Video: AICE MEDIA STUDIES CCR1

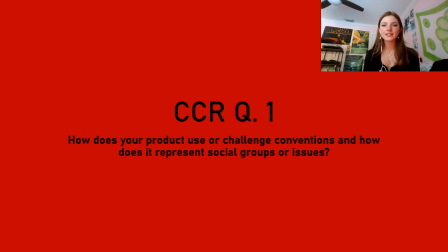I am going to be discussing the CCR question 1, which is how does your product use or challenge social conventions and how does it represent social groups or issues?
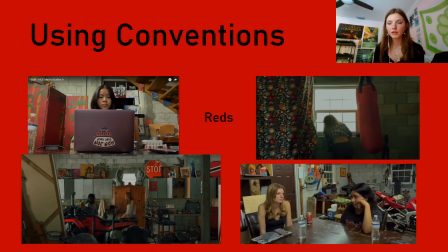I would first like to talk about how we use conventions in our film. I'd like to think our film was kind of unconventional, but we did try to stick to some of the basics that you find in normal horror movies such as Friday the 13th or Nightmare on Elm Street.
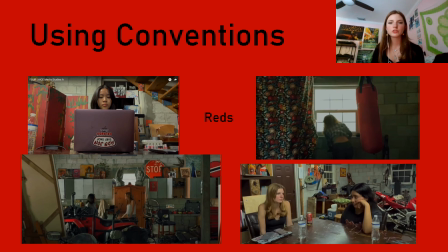I want to focus on our use of reds, which may have gone unnoticed for parts of the film, but we did try to incorporate red into as much of the background as possible and really draw the viewer towards that color. We know from researching and learning in this class that red um,
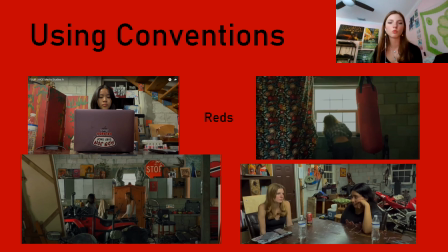invokes a sense of fear and is kind of like a warning color, which we did want our viewer to notice. We also upped the saturation, which I'll talk about later, but that really makes the red stand out.
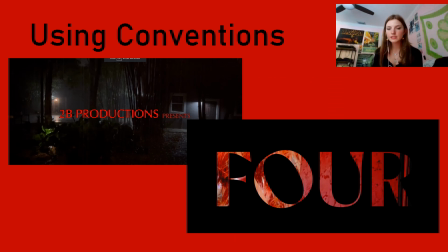Not only did we provide red in the backgrounds of our set, we also used it for some of the title cards. We didn't use it when we showed our names, we just used white for that. But for the opening scene, where it says 2B Productions Presents,
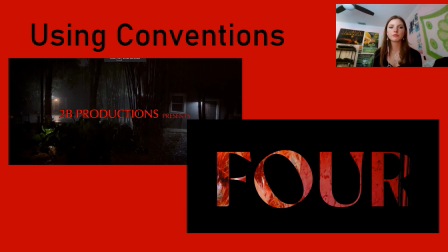we used red as it really contrasts with the background and it really does set it up as a horror film rather than just any other film, I suppose. But even looking at my research from earlier in the blog, where I looked at other title cards,
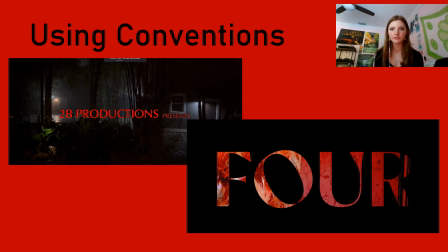most horror films tended to use red for these kinds of things, and I found that that was within conventions. Similarly, our title at the end of our introduction was red.
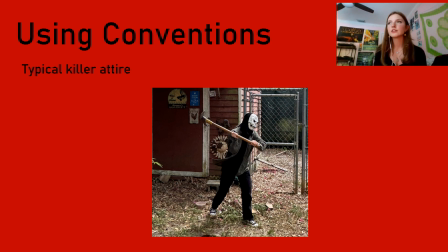Another convention that we stuck to was typical killer attire. So the four of us who worked in this group and our friend who helped were all girls, and none of us are buff or tall or super strong or something that you would normally think of when you do think of a killer in a film.
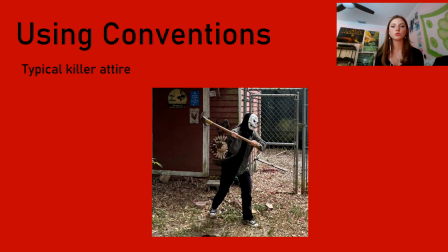So we had to make do with what we had. And what we chose to do was use dark outfits or dark clothes, so black pants, black shirt, black shoes, and a mask to conceal the identity of the killer, as well as a green jacket, which is it's kind of like a dingy
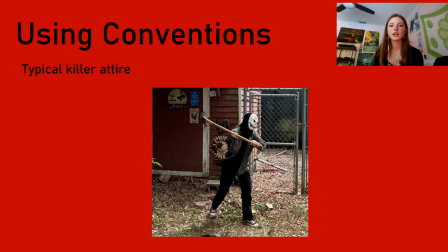unsaturated green that is wrinkled and bulky, as well as pants that aren't skin tight, they're kind of loose. And that baggy effect helps create that menacing look that none of us were able to naturally achieve. The mask also helps in concealing the identity of the killer, which is typical in most horror films.
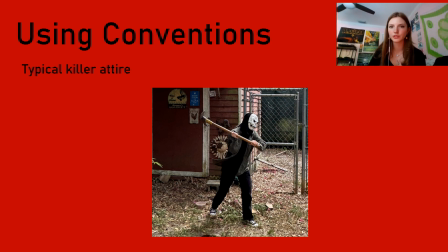They're not just going to tell you who the killer is right off the bat.
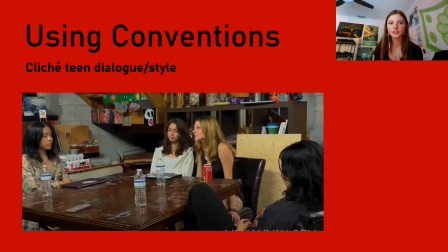Moving on to our next choice in sticking to conventions is the cliche teen dialogue and style. As you may have noticed, the dialogue at the beginning of the film especially, and throughout the story that's being told, it's very typical for how teens in horror movies, or just movies in general,
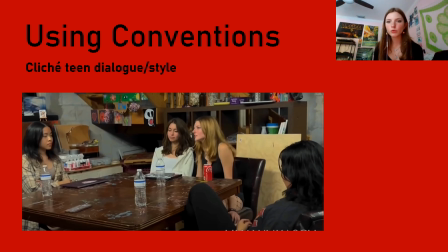speak. I find that in a lot of parody horror movies, or we found that, sorry, like Scream and such, the teens speak very dramatically and over the top and kind of just it helps to accentuate the personalities that we chose for these characters.
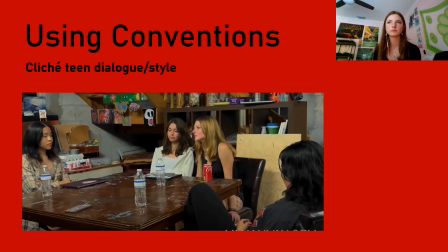We also tried to style them to fit their personality in an over the top way, which I will get into soon.
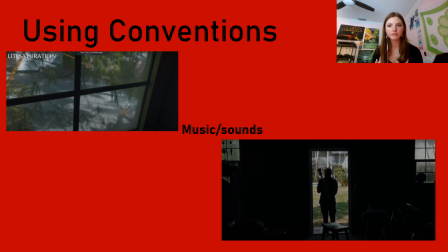For my final bullet point in how we used conventions, it is the music and sounds. This is where we stuck most towards a typical horror movie film. Though we're just looking at pictures here, I will explain the sounds that were going on in each of these.
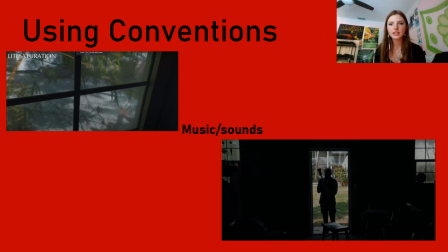In the top left corner with the window, that scene includes the killer's point of view and its heavy breathing, which I think is typical of a lot of horror movies. When you have a point of view shot of the killer, you get that like raspy, deep breathing,
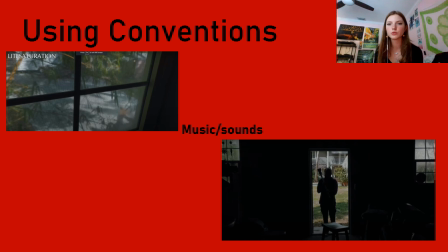which we did request a guide to do, just since none of us were able to replicate that with our own voice. And in the bottom right corner, we have a picture of the killer in this one scene where there's a loud sort of um, sharp noise.
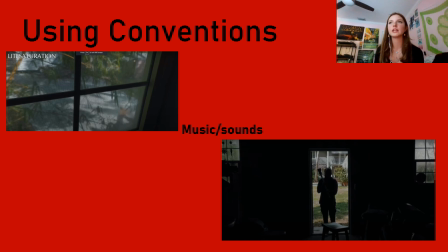I wouldn't even know what to categorize it as, but it is just a jarring sound that really, alarms you, followed by kind of ominous and fast-paced music. Um, and this is something that you will typically see in horror movies. We didn't use anything out of the ordinary here.
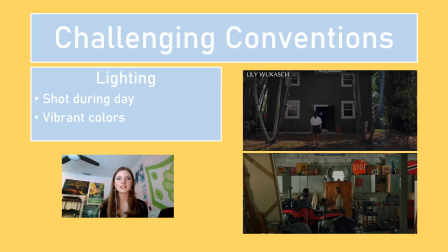Moving on to how we challenge conventions is the fact that we shot our film during the day. Now, this is the main point in how we challenge typical horror movies, but it is a major factor. Going into this, I did do a lot of research, almost coincidentally, on horror movies that were shot during the day.
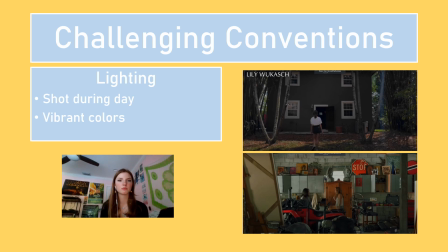We weren't planning on this for most of the time, and by the end we were, but leading up to it when I was doing my research, I wasn't really thinking about that, though that did come in handy, obviously. One of these cases was I looked at the Mulholland Drive scene outside of a diner in which two characters are walking towards a dumpster and there's a jump scare.
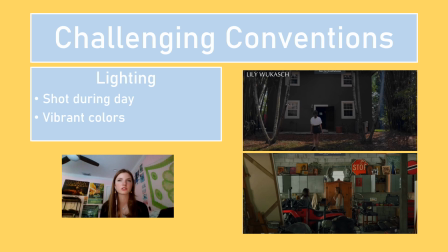Um, but it's very frightening just because of how they use noise and lack of sight. And when I watched that movie, I found that to be really interesting, which is why I wrote about it. And I'm glad I did because it ended up coming into play in our film.
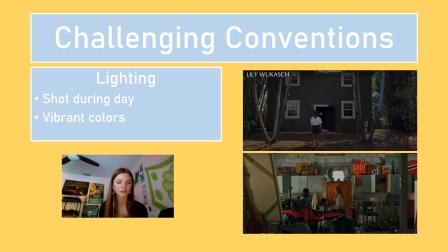This is not very typical. When you think of a horror movie, you don't think of blue skies and the sun being out and, just bright colors in general. You tend to think of more like gloomy and shadowy and almost hard to see images, um, from pictures.
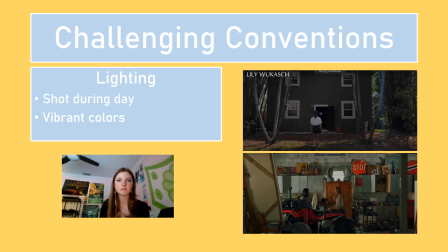But we obviously didn't do that, and we had to make do with what we had since we knew we were gonna have to shoot it during the day. Um, we did this by first changing the color so that it still was sort of gloomy. It's a little bit green, which makes it a little bit unnatural. But it is still very bright.
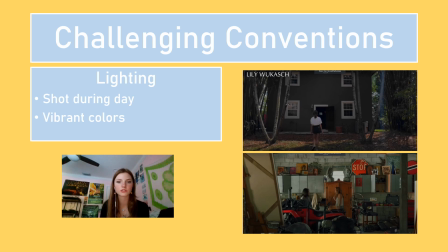We did have the saturation high, so stuff like the red was still visible. Um, this also meant that we had to go through other means of hiding the killer since we couldn't hide them in the shadows.
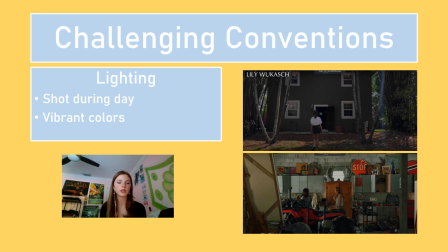We had to hide them in broad daylight. So, we used the mask and the outfit to kind of conceal that, and we also used physical objects to like obscure your view of the killer.
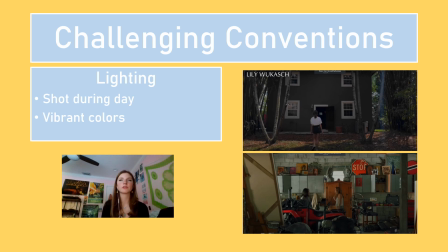The broad daylight that we used in our film almost makes it feel more realistic towards the viewer since it's kind of like a situation that's like, oh, it's not just happening at night in this weird garage. It could happen during the day, and it just we had to play on that since we had to record during the day.
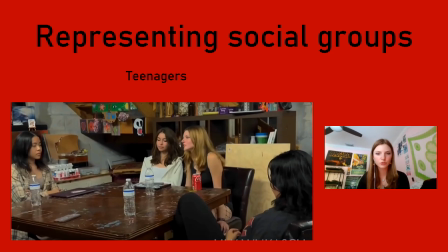Finally, I want to look at how we represented social groups or a social group, which is teenagers. We didn't really get to touch on social issues since this was a 2-minute horror film that wasn't very serious in nature and didn't have any commentary on a lot of the real world. I want to go from our characters from left to right, starting with Rena on the left,
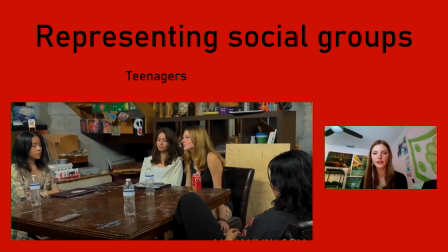and just kind of go in depth on what we wanted their character to be and how we chose to represent them in this film. Rena was supposed to be very studious and nerdy and kind of like scared, and we showed this through her dialogue where she mentions wanting to keep studying and how she's like a little bit afraid of the conversation that we're having about the killer.
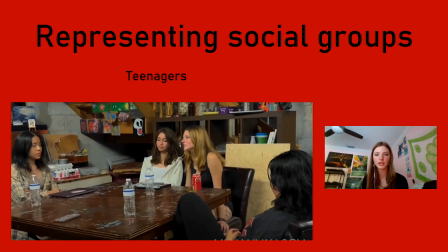We dressed her in like a nice jacket and shirt and pants just to make her look very business casual. On her left is Gabby, who we wanted to be a very soft, kind person, and we wanted her to wear white or a cardigan or something of the sort, and which is what she ended up doing,
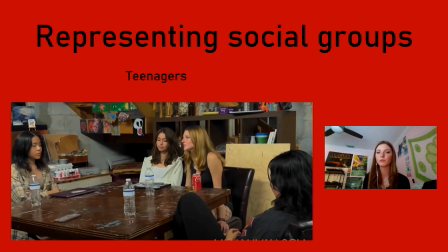just so that she would contrast very well with the person sitting next to her, who is me. And my character was supposed to be like the mean, alternatively dressed, very, very stereotypical character in a lot of films that you may find.
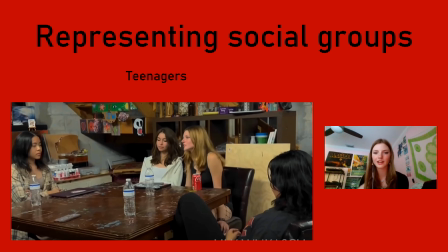So I wore fishnets and all black, and I had safety pins in my shirt and dark makeup, and just kind of like overplayed that look of like, the grungy girl. And on my left is Alejandra, who was supposed to play the funny, like jokester kind of friend.
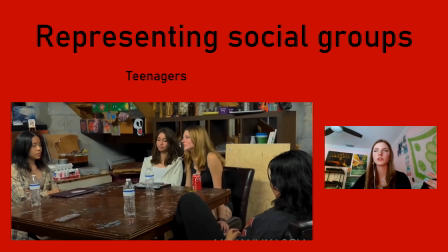So we had her just dress casually. We didn't want to do anything like super over the top since she's just a very casual character.